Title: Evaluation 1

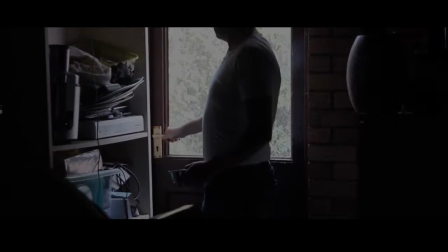(4:09)
It was important to have some sort of realisation or twist at the end of my short film, especially because my film was a thriller.
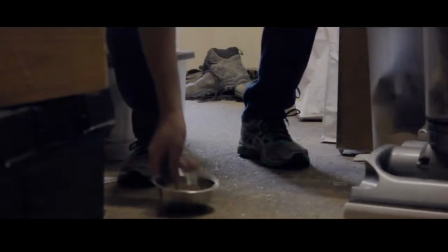(4:18)
The twist at the end is that the father that is pouring the dog food has also been pouring it for the killer that is tied up in the garage.
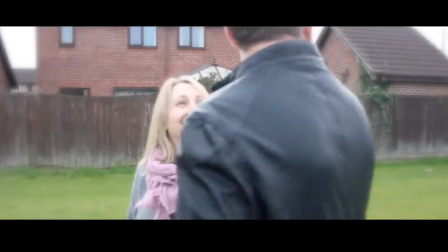(4:26)
The ending should be satisfying for the audience because even though the dad can't bring his son back to life,
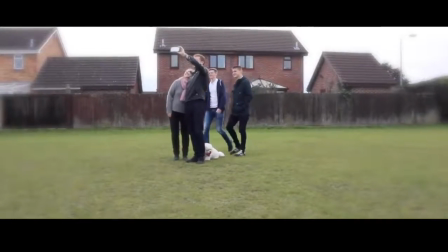(4:32)
he has found justice in kidnapping the criminal. The twist should be anticipated throughout the film, keeping the audience invested in it,
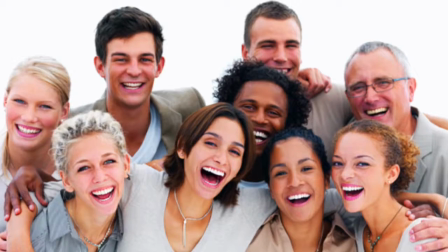(4:40)
and should finish off the story nicely so the audience go away from the film feeling fulfilled.
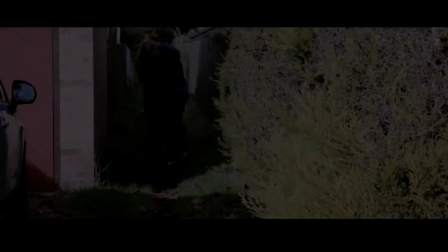(4:46)
I have tried to use a varied amount of shot types that are as interesting as possible.
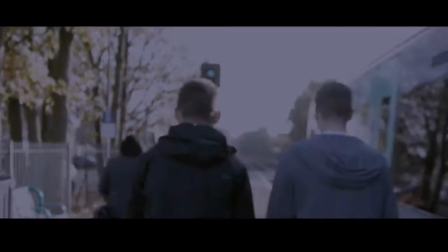(4:52)
I use a long follow shot at the beginning to ease the audience in.
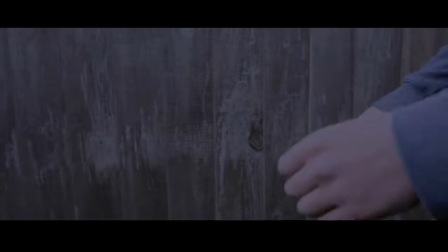(4:56)
I use some close-ups at certain characters to clearly display emotion, such as the moment that George gets stabbed,
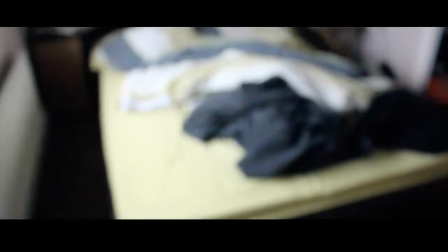(5:03)
and some POV shots to put the audience in the shoes of the character, like the moment where the mum stands and observes her son's old room.
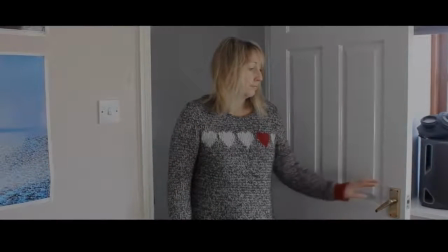(5:12)
Keeping shots as interesting as possible is important in short films because they need to show skill in cinematography in order to gain critical acclaim.
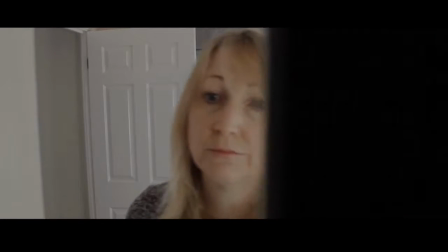(5:21)
The music I've created has hopefully reflected the events of the short film successfully, because the audience should respond to the mood of the music instantly.
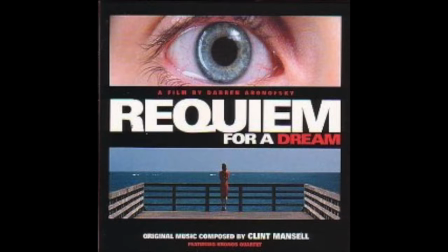(5:31)
An example of a good soundtrack would be like the one from Requiem from a Dream, where the orchestral music is extremely intense